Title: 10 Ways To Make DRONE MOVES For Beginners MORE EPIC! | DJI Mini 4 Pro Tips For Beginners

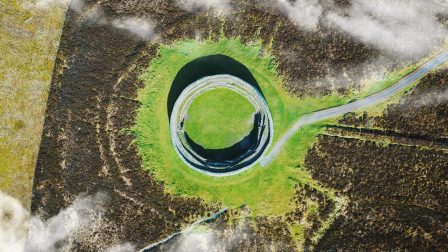0:00 Today I'm going to share with you 10 techniques you can use to take beginner drone moves to the next level,
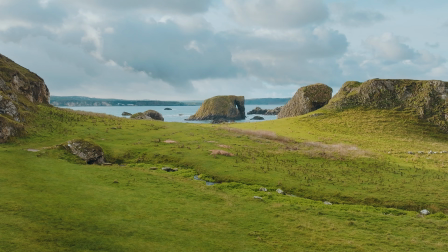0:06 to create stunning drone videos that will leave your audience in awe.
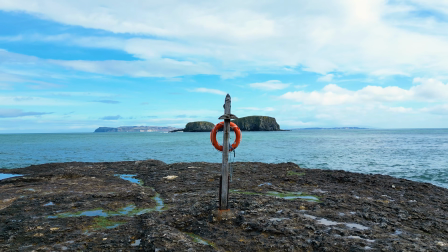0:10 These include ways to improve the moves themselves, to make them better for storytelling and revealing your points of interest and subjects,
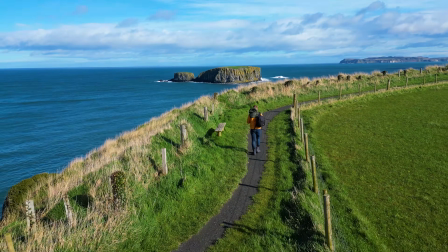0:18 how to add movement to your clips to make them more dynamic and help show scale,
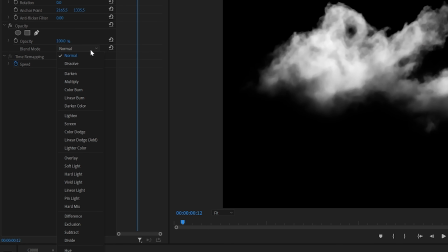0:22 editing tricks to elevate your footage, like adding fake clouds, and more. Hopefully these tips and ideas can give you inspiration that you can use in your future drone projects to make them even better. Let's jump right in. Now, if you're new around here, welcome to The Drone Creative, the channel that helps you learn more about flying drones,
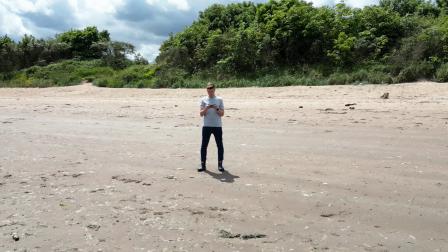0:42 from the basics to the most advanced techniques to help you capture beautiful photos and videos. So if you would like to see more of that, then please consider subscribing and making sure that notification bell is on so that you don't miss any of my upcoming videos.
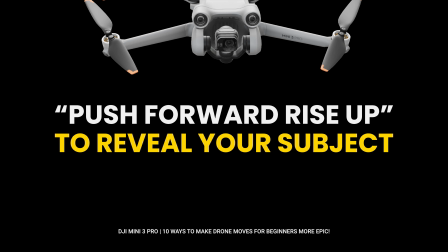0:55 It would be greatly appreciated. Okay, so the first technique I want to show you is how you can improve the push forward drone move.
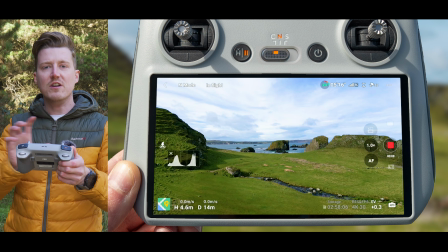1:02 So I have the drone looking at Elephant Rock here. That's this rock formation in the distance known as Elephant Rock because it looks like an elephant.
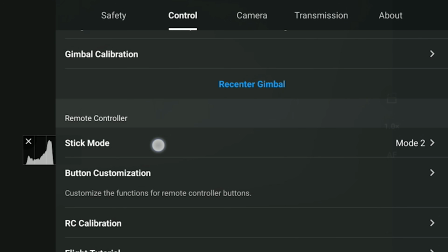1:10 Now, all these moves I'm going to be showing you today will be done in stick mode 2, and this can be changed in your controller's settings.
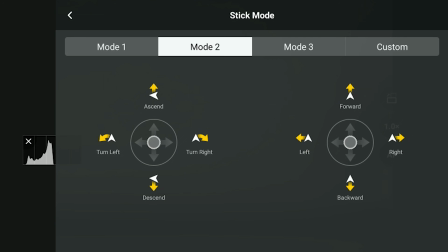1:18 So when I'm talking about pushing the joystick in a certain direction, that's if you're using stick mode 2.
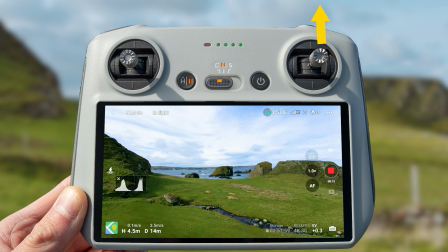1:23 Now, to do a standard push forward, all you need to do is push the right stick forward, and you get this really nice clip. But we can make this even better by using a technique I use all the time, and that's to,
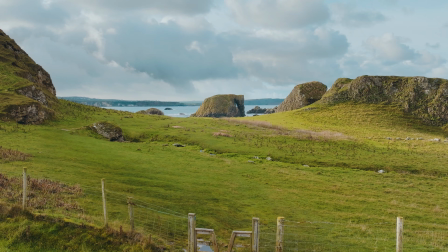1:36 instead of doing a push forward, do a push forward rise up, but do it over the top of an object.
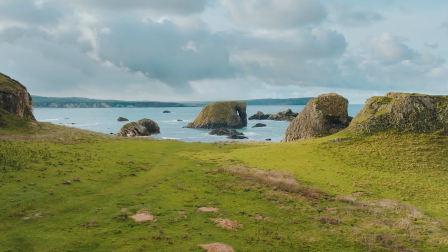1:43 And this adds two things. Firstly, it adds a wider range of motion, and secondly, it doesn't reveal our subject straight away. As we rise up over the top of an object, we can reveal our point of interest in the distance.
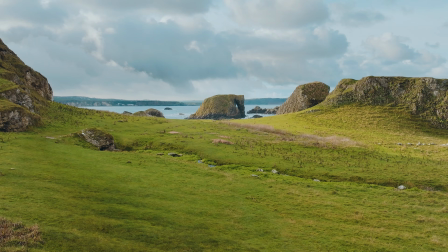1:57 And this is great as an opening clip to your sequences because it doesn't reveal your subject straight away.
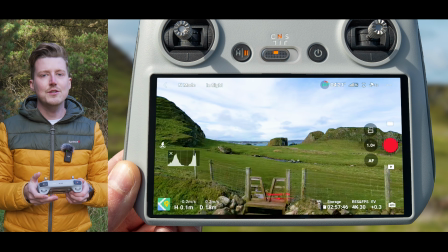2:02 So to do this, all you need to do is lower your drone down behind an object so that you can't see your point of interest.
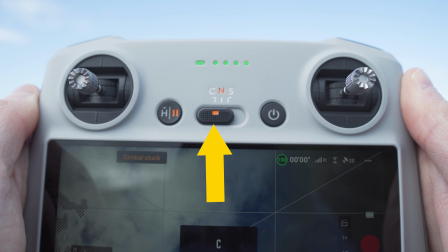2:10 And then to do the push forward rise up over it, firstly I recommend being in cine mode so you get the slowest movement possible.
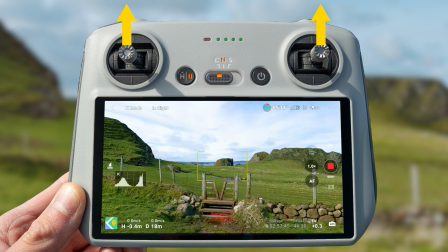2:17 And then all you need to do is push both joysticks up, push them both forward,
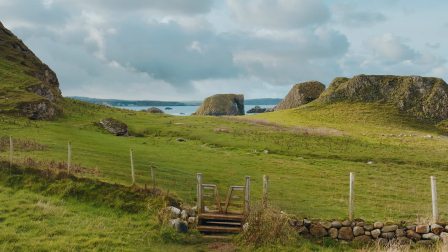2:22 and your drone will start to fly forward and rise up over the object to reveal your point of interest,
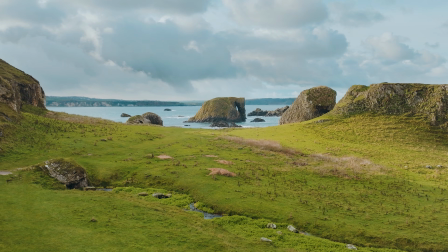2:28 giving you this absolutely incredible clip. And I use this all the time.
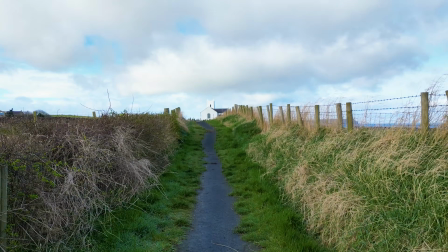2:33 Here you can see another example where I'm rising up over this pathway to reveal this building in the background.
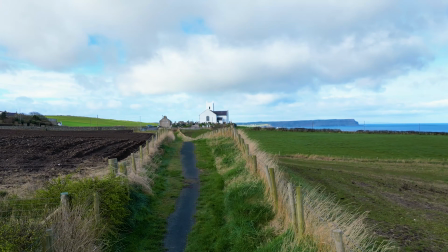2:39 And again, I think this looks absolutely incredible.
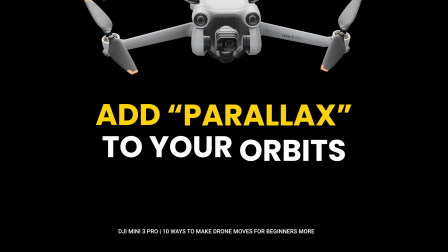2:41 Now, the next technique I want to show you is how you can improve the standard orbit by using parallax. First, let's take a look at how we do the orbit, and then I will explain what parallax is and how you can use it to get absolutely epic looking clips.
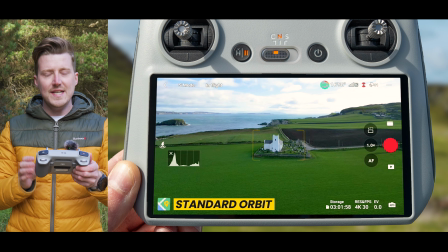2:55 So you can see we have our point of interest in the center of our frame. And if we want to do an orbit manually with the joysticks, all you have to do is to do an orbit to the right,
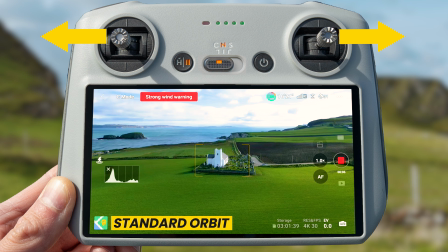3:05 push the right joystick right, and then move the left joystick left.
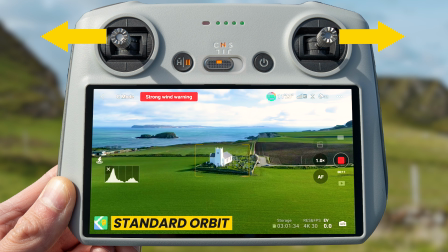3:10 And this starts your drone flying right, but also rotating the drone left at the same time.
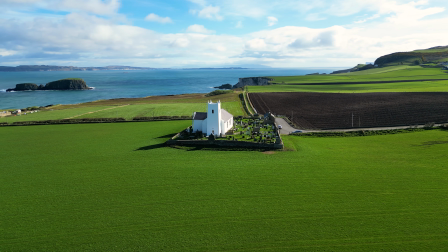3:15 And by keeping your thumbs or fingers locked in one position, you can start to do this orbit motion around your point of interest.
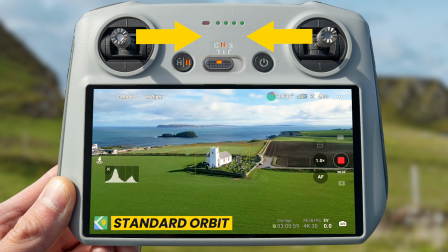3:23 Now, if you want to do an orbit in the other direction, to the left, you simply have to push the right joystick left to start the drone flying left,
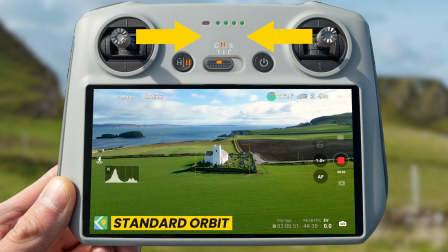3:30 and then at the same time move the left joystick right, and this will start the orbit going to the left.
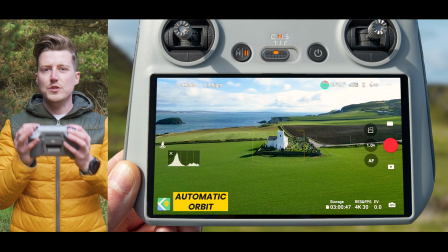3:38 Now, if you're finding it quite tricky to do this manually with the joysticks, you can have the drone do this for you.
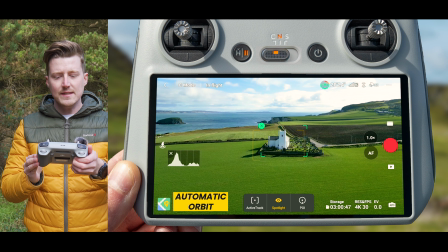3:44 All you have to do is draw a box around your subject, and then down at the bottom you want to select POI mode.
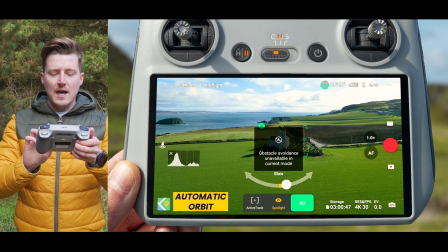3:51 Then you will see this slider, and this slider allows you to control two things.
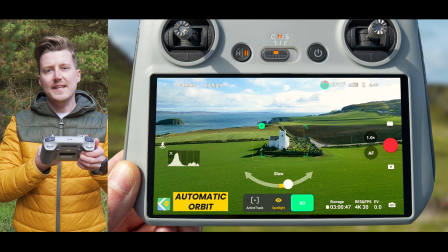3:55 Firstly, the direction that you want to orbit by either sliding it left or right, and also how fast you want to orbit. So the more you slide that slider in the direction you want to go, the faster you will do the orbit.